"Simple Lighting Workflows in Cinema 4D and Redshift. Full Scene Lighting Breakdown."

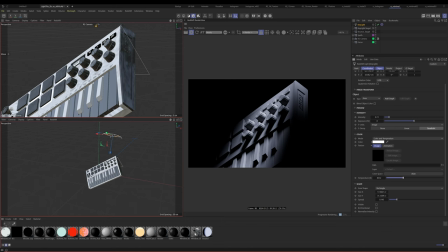[8:15]
Because the next thing we're gonna do is we are actually gonna add a light texture, and the light texture is gonna help us quite a bit. All right, so what I have is I actually have this gradient light, and what this gradient light is gonna do, you see it's gonna give it extra fall off. So that's really nice. So that's nice because we have that extra fall off, and it just creates,
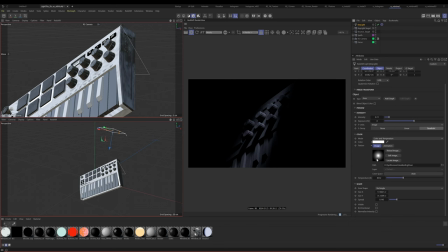[8:33]
all it is it's just putting in this like gradient fall off that's being applied to this light. So now that I'm seeing this, I see that we need to do two things. We need to make it a little bit brighter and maybe just a little bit bigger.
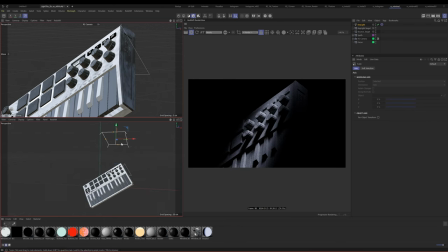[8:53]
Okay, I might even go a little bit wider on this, something like that. All right, and again, we're just kind of, you know, this is all something that is, it just takes time, this stuff. You know, you kind of just have to, it's all details. That's pretty much what it is.
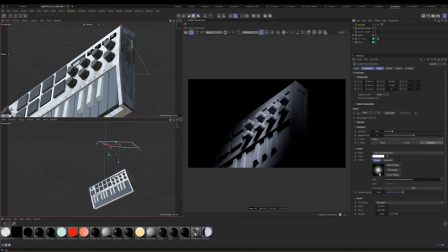[9:12]
So I'm gonna say I'm happy with that. The point of this is that don't throw out the option of putting light textures on here,
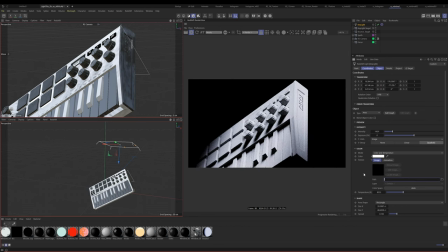[9:18]
because if you'll see, if I take this off again, it's just like the fall off just isn't as nice.
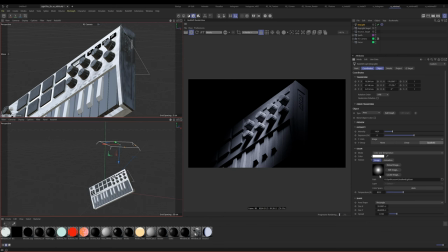[9:23]
So all it's doing is it's looking at the black and white values and creating a fall off based on that. Cool.
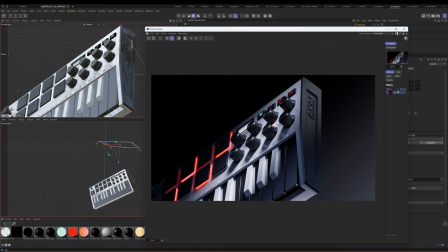[9:29]
All right, so I would say that our key light for now is pretty good. So the next thing I want to do is I want to actually create a rim light.
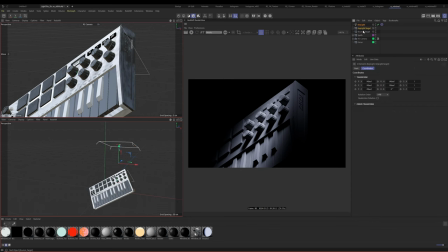[9:38]
All right, so what I'm going to do is I'm going to pause this really quick. I'm just going to copy these two and I'm going to relabel them rim light. Okay, so we got these in here. Let's turn off the key light, and now we essentially are gonna have the same thing. But what I'd like to do is I would like to actually bring this light kind of to the bottom.
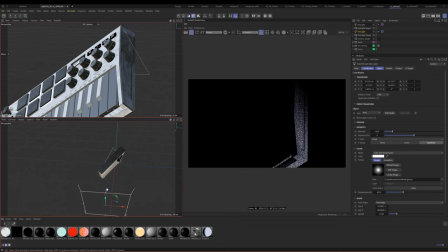[9:59]
So let's go ahead and bring this to the bottom, because I think it's important to actually carve this out, right? It shouldn't just be all black or just like one. I mean, it can be, but like for this situation, I actually don't want that.
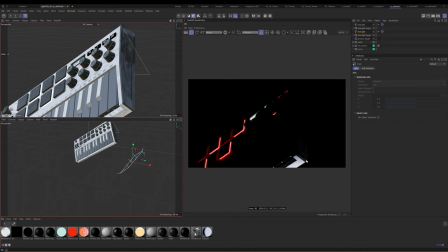[10:14]
And I'm actually going to switch off of my gray here so we can actually kind of see what's happening, because this is where your reflections and your spec and everything kind of come in handy. And I probably should have had that on for the key light too, but we'll go back and check it just to make sure.
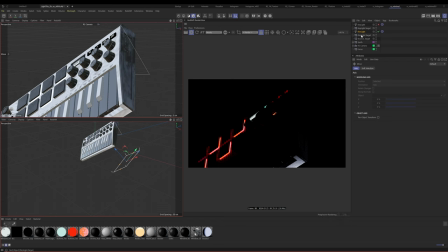[10:28]
So the goal here is just to create some interest, or to actually have a point of focus for the bottom, right? So we actually have just a little bit of stuff happening on the bottom.
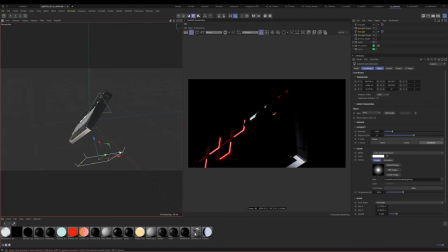[10:42]
Because if we're thinking of this as a product render, we actually want to be able to, well, see the product. Okay, so I'm actually gonna crank this up a bit, and then let's put the temperature even lower, because I feel like it's kind of nice to have something at the bottom like that.
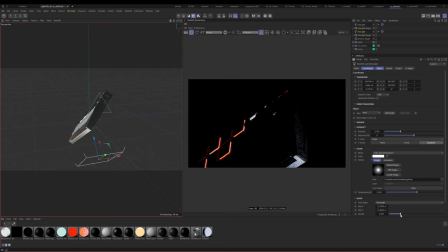[10:59]
Our spread, maybe we'll just widen out just a tiny bit, maybe. And again, the spread is going to be how like much fall off you have on your shadows. Okay. And then let's just make it smaller too.
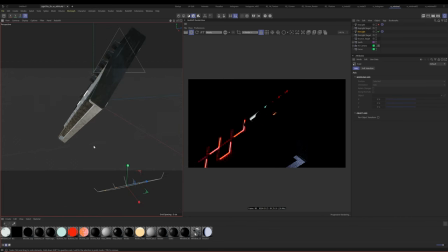[11:15]
Let's make this a little bit smaller, and that way it's not so intense. Okay. So now we've got something here, and let's turn on our key light and just kind of see what we got. So we're starting to get some interest, right? So we're catching a nice highlight here. We're getting nice highlights here.
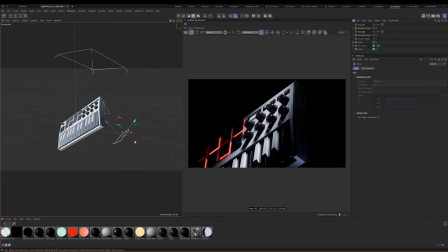[11:34]
It's starting to kind of shape up, okay? So we're starting to kind of paint a picture.
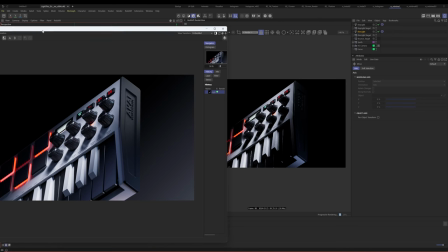[11:39]
All right, so looking at, you know, this versus where we are, okay?
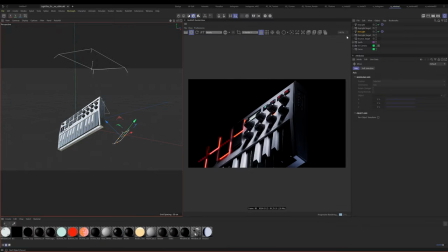[11:45]
All right, so next, moving along, what I would do is I would actually create another rim light. And here's my theory on this. So basically I want a rim light that would kind of carve out this section here and create just a tiny bit of interest.
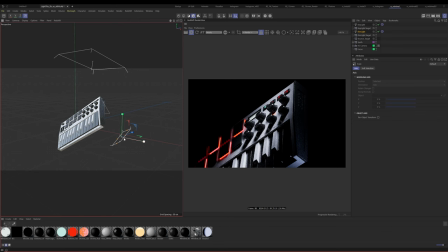[12:01]
And again, we might just go back and adjust this in a minute. But I also want a light that's gonna kind of kiss this part down here. So I'm gonna create another rim light, and this one's gonna be the left side. Okay, so that automatically did it.
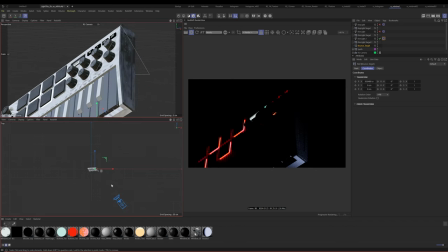[12:17]
Let's turn off everything here, and let's go to our top view. Let's go to our rim light.